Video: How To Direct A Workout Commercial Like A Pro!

How much influence does a television commercial director have on the finished commercial? You may be surprised when I tell you, and I will tell you, I promise, but first, let me introduce myself. I'm Sean from Cinematic Learning, and I direct television commercials, but when I'm not doing that, I make content that can help novice filmmakers get better at their craft. I've been putting out all these videos that I'm calling the Director Series, where I provide some insight into various television commercials I've directed, and today, we're going to look at a spot I made for a product called Ageless Male Max.
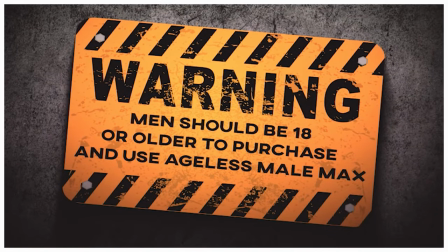0:32 Warning, men should be 18 or older to purchase and use Ageless Male Max. Guys, how'd you like to get a whole lot cockier?
Yes, I have a commercial in my portfolio called Get Cockier and I'm really not sure how I feel about it, but let's break it down.
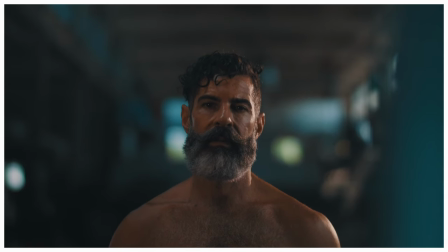0:46 We are in a studio in upstate New York that has a very industrial look and it's perfect for our client.
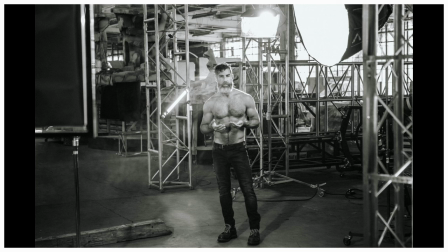0:51 He wanted these very manly looking men to be doing very non-traditional workouts. So, you know, you and I use dumbbells to work out. Just kidding, I don't work out. But these actors are going to use giant pieces of wood for their bicep curls.
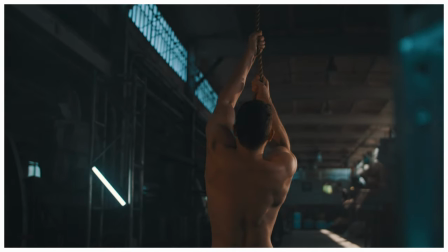1:05 And really coarse old rope to climb up. And they're going to do push-ups on the dusty studio floor. This spot had a very small crew, two producers. Myself as both the director and the DP. I have an AC, we have a PA, and the studio owner, Bill Diamond, is helping out as a jib operator.
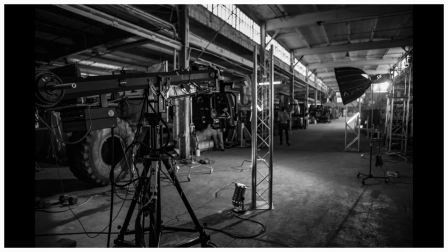1:22 My camera's on a jib, but we have no motion control or remote follow focus. So, you know, we're sort of limited in terms of how we can use the jib.
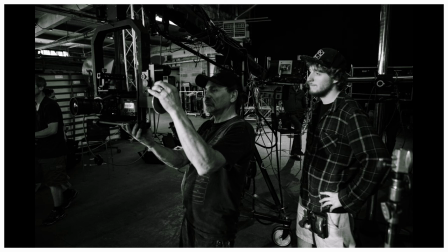1:29 Now, if you don't know what I mean when I say motion control or remote follow focus, it means we can't make our camera pan or tilt when it's extended out at the end of the jib.
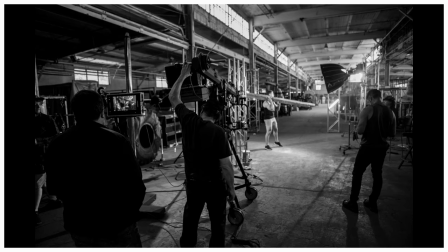1:38 And we can't change the focus remotely. So all we can really do is jib up and down or left and right. Now, our client is also on set and he wrote the spot. He's a pretty cool guy. We also have four actors, three dudes and one young lady. And she told me she thought we were filming a workout class. so I'm not sure what her agency told her because the truth was she was there to
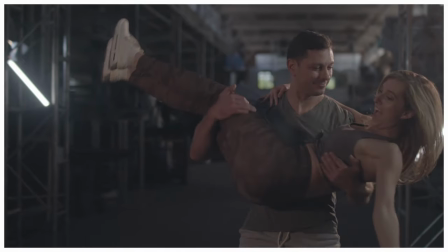1:57 ogle some sweaty guys and then get swept off her feet in the ageless male signature shot that ends all of their commercials. It's not sexist at all. Now my shot list included a pretty lengthy list of various shots we needed to capture including this scenario where the girl picks the alpha male who is going to sweep her off her feet and the other guy does not take it well at all. There were a lot of cool spaces in the studio and things lying around that came in handy. I came across a giant tire.
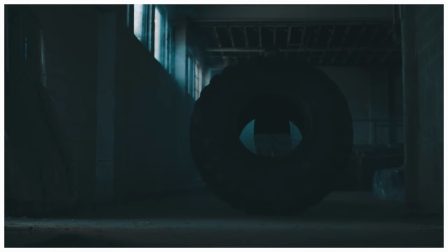2:25 Why there's a giant tire in the studio, I don't know, but Bill Diamond said, sure, use the tire. So we had the guys flip the giant tire.
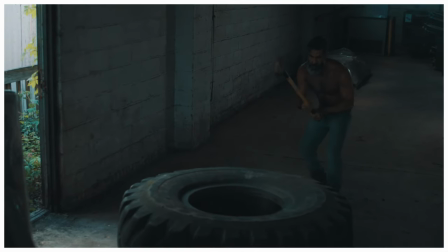2:31 Then Bill Diamond said, hey, I have a sledgehammer. Okay, let's hit the tire with the sledgehammer.
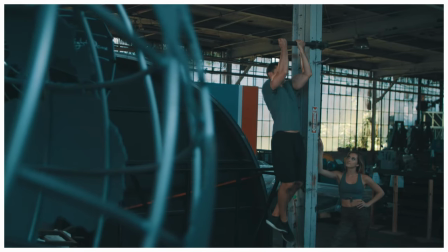2:37 Why is there a piece of pipe up there? I don't know, but to me,
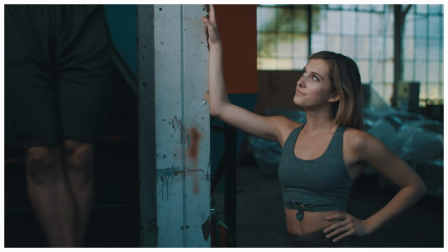2:41 it looks like the exact place an ageless man would do some chin-ups and he would definitely take his girl with him and she would definitely bite her lip as he does his 30th rep. This is back in 2017 or 2018, but all these years later, I can still feel the magic of that day.
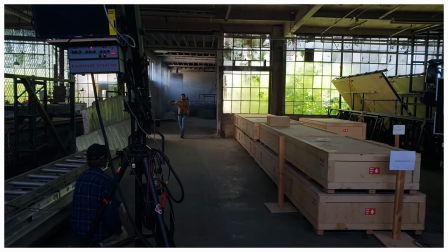2:56 This one spot in the studio just looked really cool. So I said to the producers and the clients, let's just have these guys walk towards the camera in slow motion.
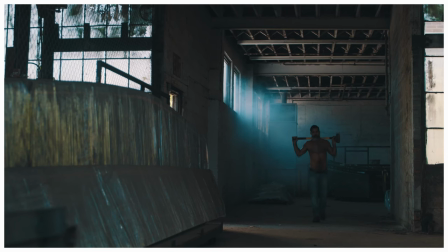3:02 This guy is going to be holding the sledgehammer. He actually shocked us all when he told us he was 60 years old.
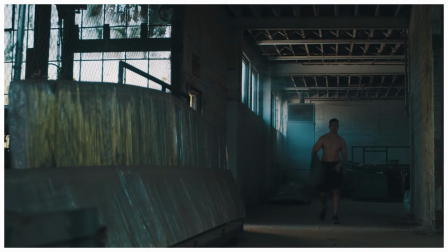3:08 This guy, well, I wanted to add my own signature to the Aegis Male brand. So I had him take his shirt off and throw it on the ground. Then do one take where he takes his shirt off and he throws it at the camera. And I'm saying to myself, could this become a thing that happens in all the Aegis Mail commercials? Well, in case you're curious, I have directed more commercials for Aegis Mail. And yes, it's a thing now.
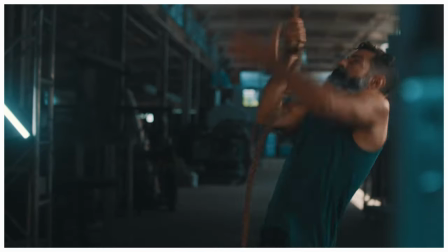3:33 I'm still not sure if I should be proud of any of this. Aegis Mail and this product called Nugenics are very similar.
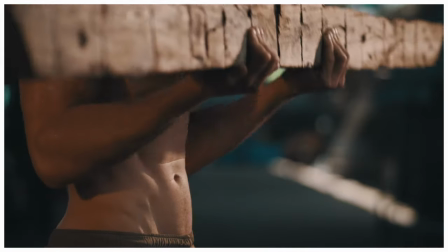3:39 Maybe you've seen some of their commercials. A few years back, Cyanide Live did a spoof of them. And it's pretty funny. I'm going to link it below. You should watch it after you watch this. Now, let's circle back to the question I posed at the start of this video because that's why you're here, right? You're not here for the shirtless men or the biting lips or to look at my face. You want to know how much influence I had as a director on the finished version of this commercial, right? So here's the answer. None. None at all. My job as a commercial director is done when I walk off the set at the end of the shoot.